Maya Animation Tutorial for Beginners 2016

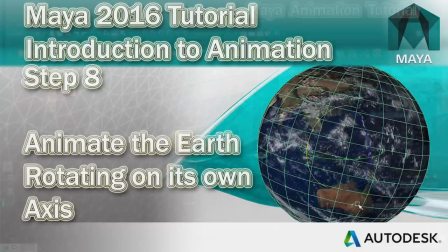24:37 Right, so now we're going to move on to animating the big planet outside of the room,
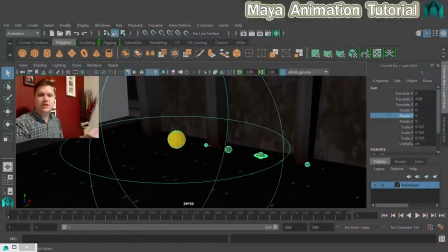24:42 but we're going to use a couple of attributes to do that to get it so that it actually rotates on its own axis, like the Earth actually does. But again, before we do that, let's just make sure that everything's working as it should. So if I click play, I've now got all four of my planets going around.
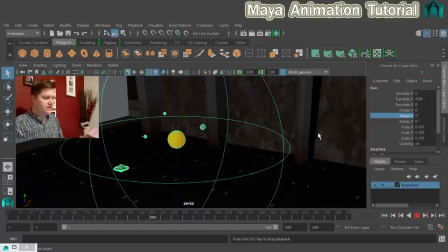24:59 And because they're moving at different speeds, the longer this animation plays for, the more random it'll start to look. They'll stop lining up and it'll just look more natural, more organic.
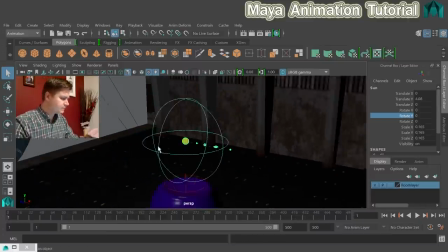25:12 Lovely. Right, let's move on to the big planet. This little chappy out here.
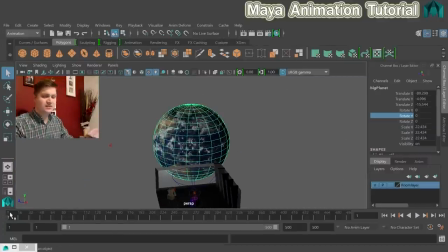25:18 So, the first thing we're going to do is exactly the same as we did for the previous planets. Is we're going to go to frame one. We're going to keyframe rotate Y. So key select that. Move to frame 20. I'm just going to type it in that box.
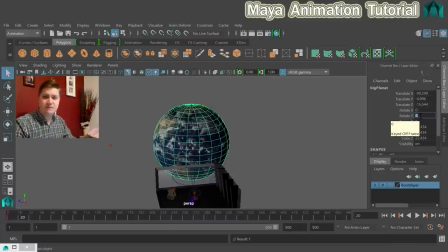25:37 And then I'm going to rotate Y very, very slightly because I want this to be a really subtle effect. So I'm just going to move that by 2 units. And then I will key that.
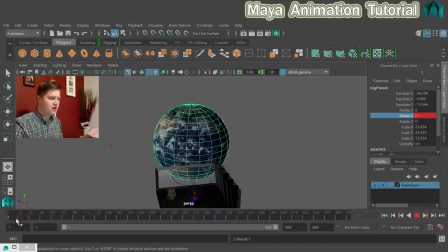25:49 And you'll see that if I scrub between that, it moves ever so slightly. So it's going to give a really subtle effect, which is nice.
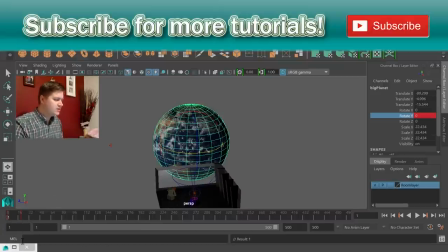25:57 Okay, so we need to then go into the graph editor. So I've just minimized mine down there.
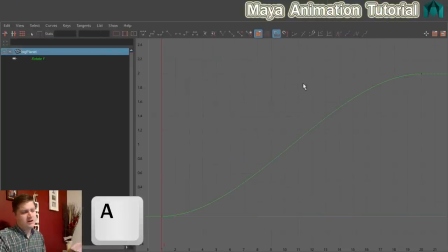26:03 I'm going to press A to frame up the curve, and it looks as you would expect. So let's select it.
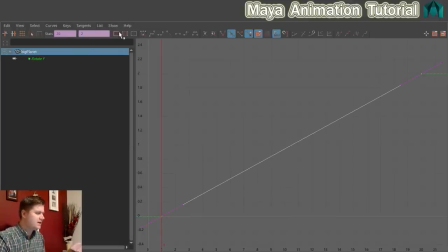26:09 And then we're going to change the tangent to spline, get it in a nice straight line, and we're going to change the post infinity to linear.
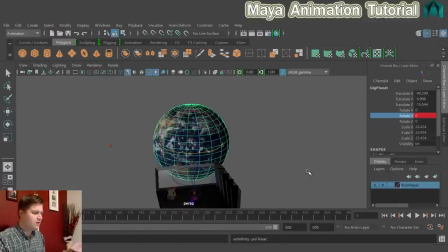26:18 And that will keep going forever. So now let's have a little look at this.
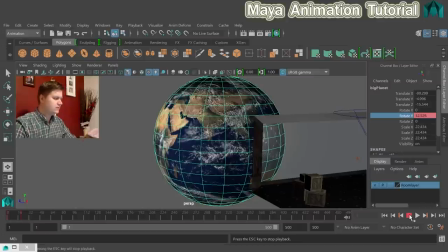26:25 If I press play, hello, I'm playing it backwards, let's try again. If I press play, beyond frame 20, that will just rotate nice and slowly and it'll look quite cool, which is what we want. But there is one more thing that we need to do to it to make it look more like our Earth.
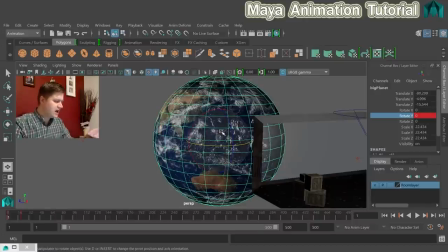26:42 So what I'm going to do is rotate it slightly on the x-axis, which is the red one on your rotate tool.
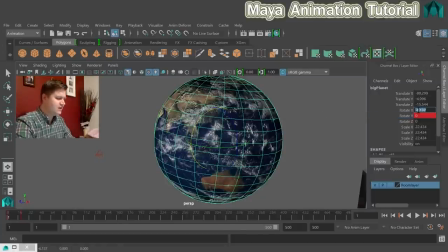26:50 And I'm going to go by about minus 15 degrees, I think, on x, like that. Now, I don't need to set any keys for that because I don't want it to move on the x-axis. I just want it to sit there. And this is a good example of why I didn't set a keyframe on any of the other channels.
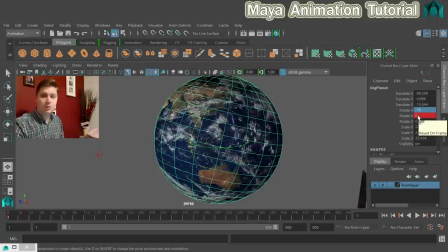27:08 Because if I had, this little change here now would have been impossible because I would have had to set keys to keep it at 15 rather than just being able to change it.
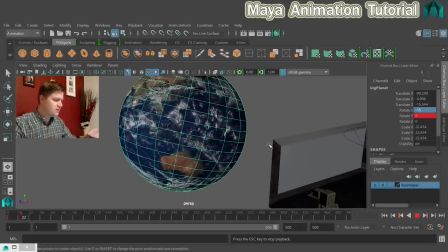27:18 So we should now see that if I play it, that's rotating on its own axis, which is beautiful. In the next step, we'll start looking at how you add cameras and then how you animate them to get some really nice movement in your scene.
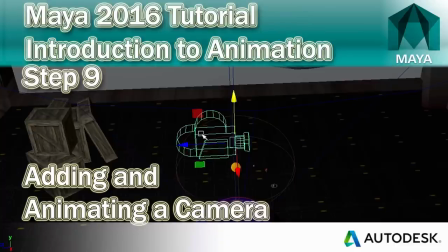27:35 Right then, let's have a look at adding a new camera to our scene.
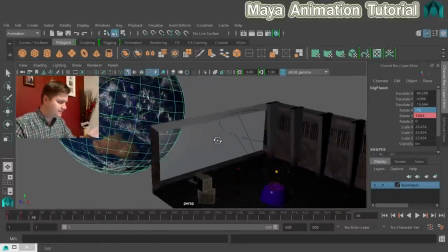27:40 So the way that you do that, let's just go back over here, is we are going to go to create,
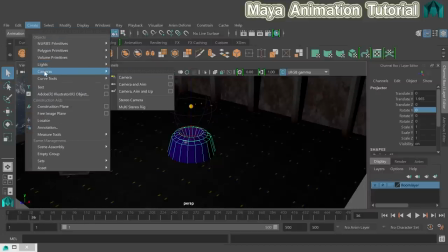27:46 and then from that menu, we're going to choose cameras, and there is a camera.
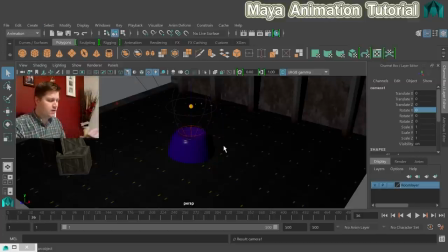27:51 So we'll click on that, and you won't see anything because it's created at the origin and we already have stuff in the way. Don't worry, if you just hit the W key to turn your move tool on and then move it up, that'll move the camera out and you'll be able to see what we're dealing with.
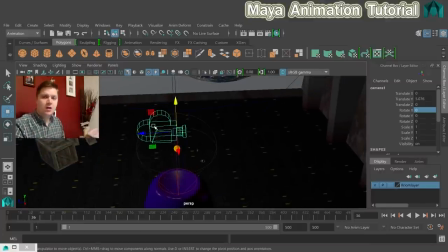28:08 So that is what a camera looks like in Maya. Not very useful to us yet because we can't see what it sees. And obviously that's one of the most important parts of working with a camera. So let's set that up so that we can see through it.
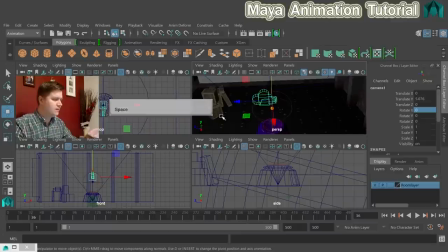28:23 So if you tap your spacebar like I just did there, that will bring up your four view, and these are your orthographic views. What we're going to do is sacrifice one of these so that we can animate with it. I think the one that I want to sacrifice, I want to keep my top one because it's quite good for positioning the camera.
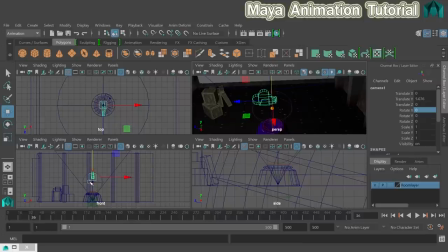28:43 I think I'm going to sacrifice this front one here.